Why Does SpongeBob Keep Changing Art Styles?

Chapter 2. Go Fetch. Go Fetch is a 6-minute short episode that is 3D animated.
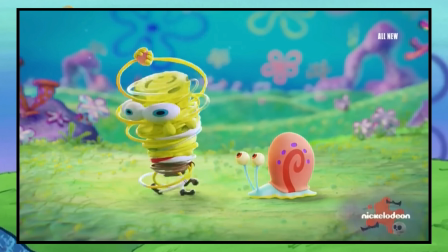What sets this apart from other 3D animated SpongeBob media, like some of the movies and Camp Coral,
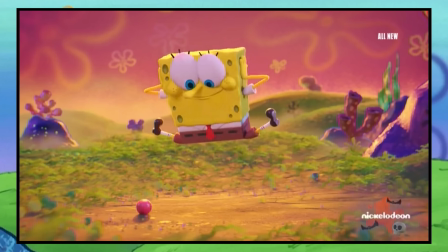is that this is a 3D animated episode of the main show. This fact alone has made some nervous. Is SpongeBob trying to subtly normalize 3D animation in the main show so that they can fully step away from 2D animation? If you ask me, no. I don't think that for one moment.
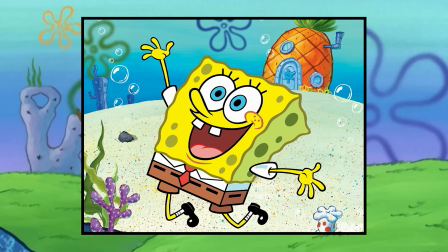A part of why SpongeBob can stay successful is because of how easily recognizable it is as SpongeBob, and the way it's animated is a major part of that. And losing that would cost them much more than whatever they would save by ditching 2D animation.
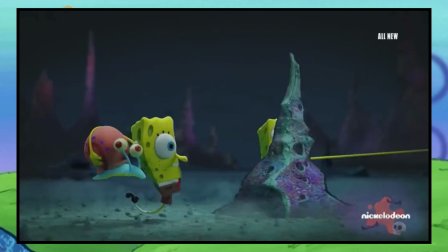Also, in examining why Go Fetch is animated the way it is, I really do think that the primary reason that the episode is animated in 3D is just because this particular story was more suited to this medium. So the story of Go Fetch revolves around SpongeBob trying to get back Gary's first ball. The lesson of the episode is to not get too attached to objects you find sentimental, with the monsters that SpongeBob deals with representing the dangers of not letting go.
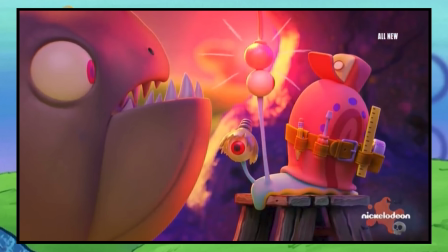The episode ends with Gary giving up the ball to the anglerfish that had been chasing them, and them vowing to make new memories with a new ball, which they then lose immediately, further teaching the lesson that even stuff you make new memories with can also get lost. The point is that it's the memories that matter. This is the perfect kind of story for a 6-minute short.
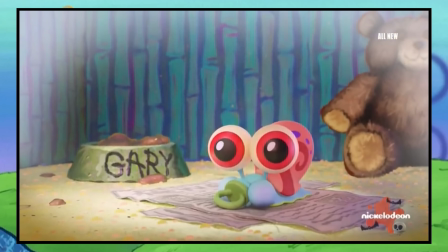With the quick couple of lines and the flashback at the beginning, we are given enough context to care about the action sequence that follows. So why do I think 3D animation was necessary to tell this story?
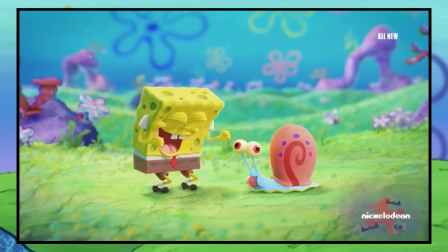First off, this art style really works well with Gary as this adorable little pet, in a way that I don't think 2D animation would have communicated as well.
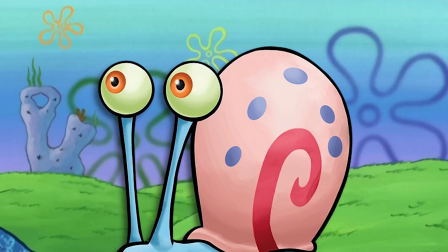In SpongeBob, Gary is often portrayed closer to a person than an animal at times.
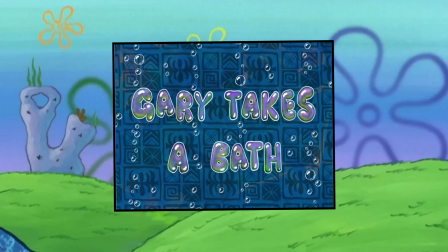Take, for example, an episode like Gary Takes a Bath, where, while that episode revolves around a pet-centered narrative,
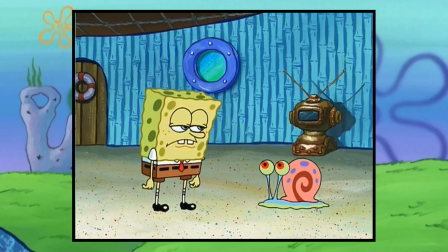Gary is often portrayed at a similar intellectual level to SpongeBob. Like, look at this shot.
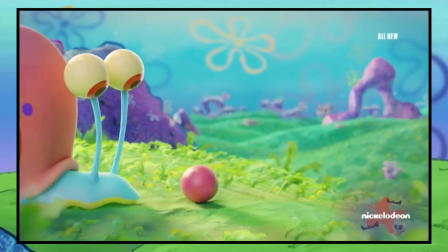Go Fetch, on the other hand, does not require this side of Gary to tell the story, and fully leans into Gary as a pet, and the 3D animation supports this. Also, look how cute he is! Another reason for the 3D animation is the way in which SpongeBob moves through the environment away from these monsters. Now, 2D animation is perfectly capable of producing a good action sequence,
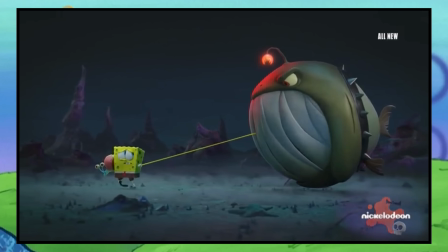but the way in which SpongeBob flows through this trench, the way that the monsters move against him, and some of the objects in the environment, such as these underwater mines, are all improved by the kind of animation employed. So if you look at Go Fetch critically, you can see that the change in animation was simply due to it being the best way to tell that story,
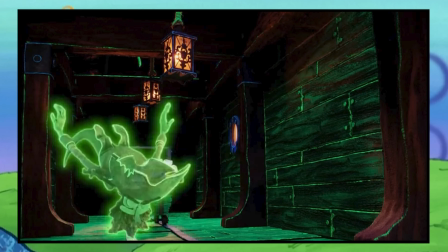similar to something like the Christmas and Halloween specials that were done in stop motion to enhance their holiday feeling.
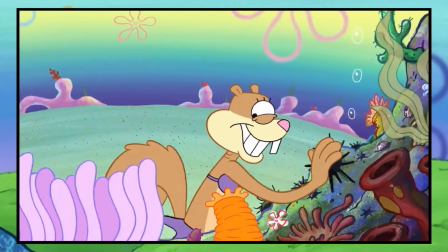But it's not the same as something like A Fish Called Sandy, where its art style did not have much to do with its story at all,
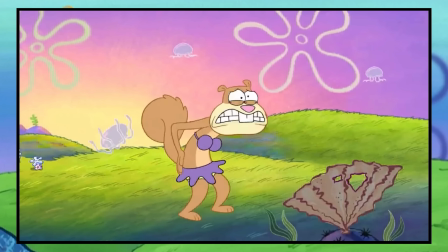which makes me think that the only reason for the art style change in Fish Called Sandy was because behind the scenes they thought it would bring the
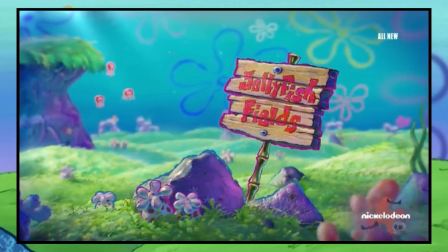episode more attention. Now, while I do believe that the main reason Go Fetch was animated this way is because it was the best way to tell this story, that doesn't mean that there may not be some behind the scenes encouragement to promote 3D animation in the minds of the SpongeBob audience. While I am sure the main series will never go fully into 3D animation, it's clear that the movies have, and they've been really steering hard in the SpongeBob movies lately.
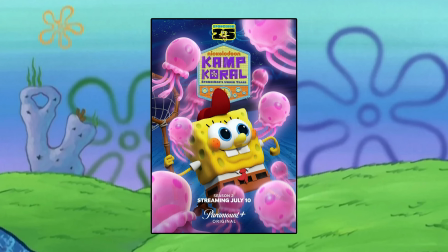And while Camp Coral didn't work out so well, that doesn't mean they won't try another spin-off in a 3D art style. But why are people bothered by this? I mean, as I've just demonstrated, there are reasons to tell a story with 3D animation and 2D animation, depending on what kind of story it is. Well, the issue isn't the medium itself. The issue lies in money!
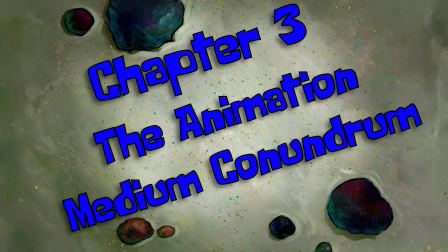Chapter 3, The Animation Medium Conundrum. So, I want to begin by saying that I don't know the exact financial numbers behind 2D animation versus 3D animation. I am not privy to information like the actual time it takes to animate in 3D as opposed to 2D, or how many 3D animators are unionized as opposed to 2D animators. I don't know the exact facts and figures here, and if you know, please let me know in the comments below. I'd love to learn.